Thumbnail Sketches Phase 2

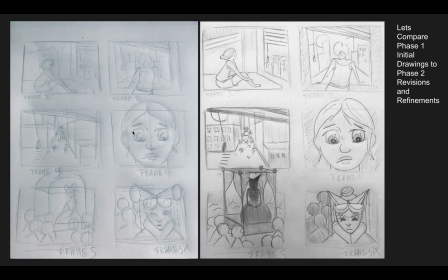[4:12]
Okay? And you can see here the changes I've made. I've added the sun. I've refined the body and the hands. I've added in some shading. There wasn't a lot to do here. But then here I really started to think about, okay, adding that sun, what is the shading going to be like on the city?
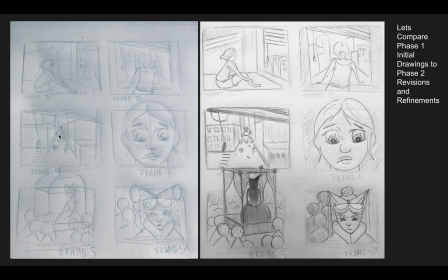[4:31]
Mapping out your shading is a good idea. And then I figured, oh, I need to add an indication of the queen in here, right? Because she's on this thing. So I put it here. And I really emphasized this pull on the windows, almost like she's kind of yanked it a little or moved it out of the way.
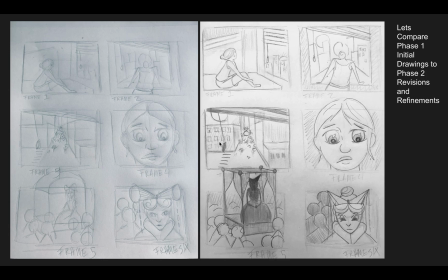[4:50]
It's swinging, so we get the sense of movement in the piece. And I'm really thinking about how lines direct our attention with the lines of the sidewalk. I put in the sidewalks here. Okay, really bringing our focus here. emphasizing what's going on here. You can see here I've adjusted her nose, I've adjusted her mouth,
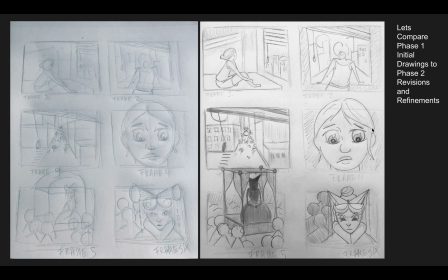[5:09]
her eyes, and so I'm really refining this kind of animated style that I'm going for. I've refined the line work of her hair, shaded behind her. The room would be dark behind her as the sun is blasting on her face.
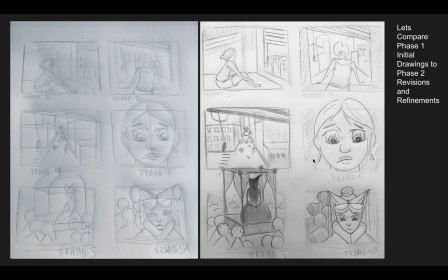[5:22]
And then we cut to what she sees further in the distance, zooming in on what's going on. And you can see here I have a totally different perspective on the queen. We're a little bit high up looking down,
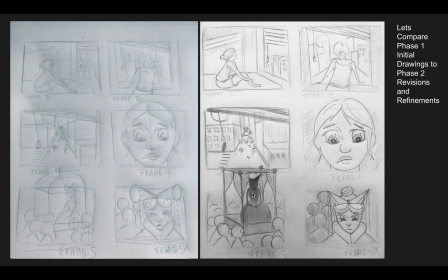[5:38]
but not so much to build our sense of power, but more to give us a wide shot here. So I kept the angle kind of the same. I really refined the crowd, adding more and more people, shaded a little bit behind. But the big change was I figured out what her little carrying case,
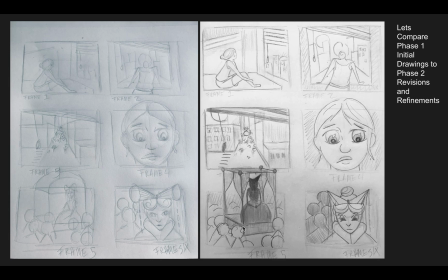[5:55]
her little throne that the crowd is carrying her in would look like. And then I refined her silhouette. Here I put her face. Here I wanted her to be more dangerous and sinister, and we don't quite know what we're getting yet. And so I made her this kind of dark silhouette.
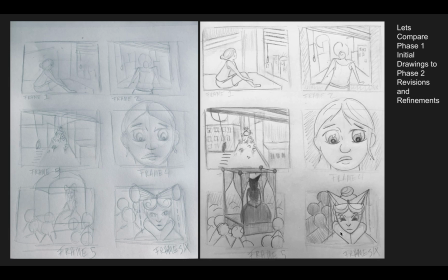[6:14]
And then we zoom in, and you can see I really refined the look of the queen. I changed her headdress because I thought this was a bit silly. It looked cool in my photo, but not so much when I went to draw it. So I gave her this pointy crown and a hairdo. I kept these kind of pearls coming down in the shape of her dress,
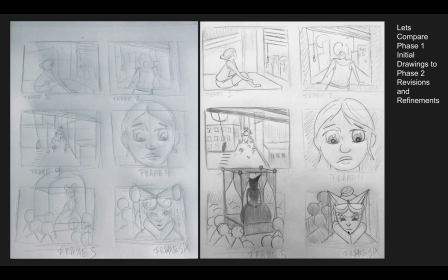[6:32]
but then I really went in and kind of refined and revised how I wanted the style of her face to be drawn, making her eyes a little bit more pointy and looking in evil, same with her nose, and really cleaning up her face.
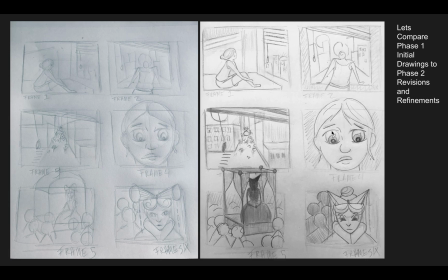[6:46]
So you can see that I pretty much had my compositions figured out, but I really need to refine the look of my piece. You can see I shaded in these silhouettes behind her as well. So really refining the look of the characters, the looks of the environments, figuring out lighting was a big thing for me.
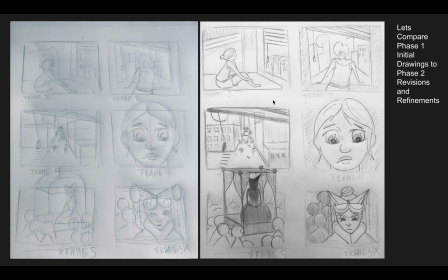[7:05]
And everyone's going to have different adjustments. You might be more focused on figuring out compositions and the look of your characters. You might have the look of your characters down, but some of your camera angles are a little flat or boring or too repetitive. So really think about, do I have a variety of different angles to tell the story?
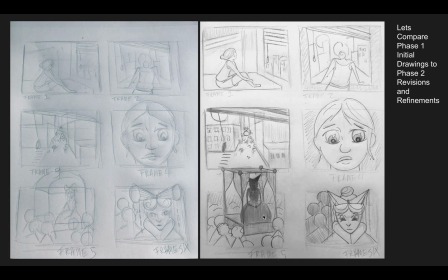[7:23]
Do I have enough facial reaction and emotion in my story? Do I have interesting ways of framing the camera, like how I use the window here, getting closer and closer? Right? And so mine is really all about kind of zooming in. We start wide, we go medium, we go
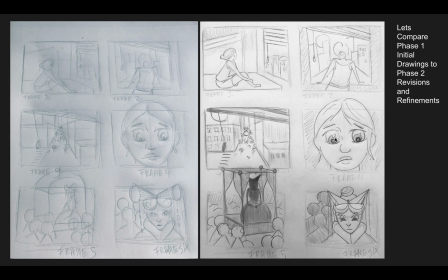[7:44]
closer in on what's going on outside, we go extreme close on her face, then we have a medium shot but closer in on here, and then much more close on her face again. So the camera's constantly kind of moving inward. So really think about what your camera's doing, what shots you're showing us, and how that tells the story.
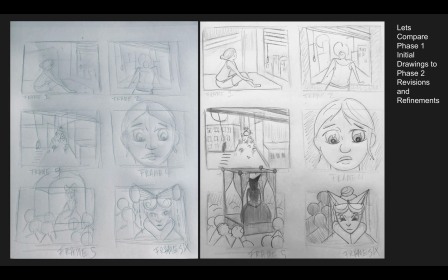[8:03]
And also, how do your characters look? How does the lighting look? What's the mood? What's the expression? What's the feeling? I hope this helps, and I'm really excited to see your work.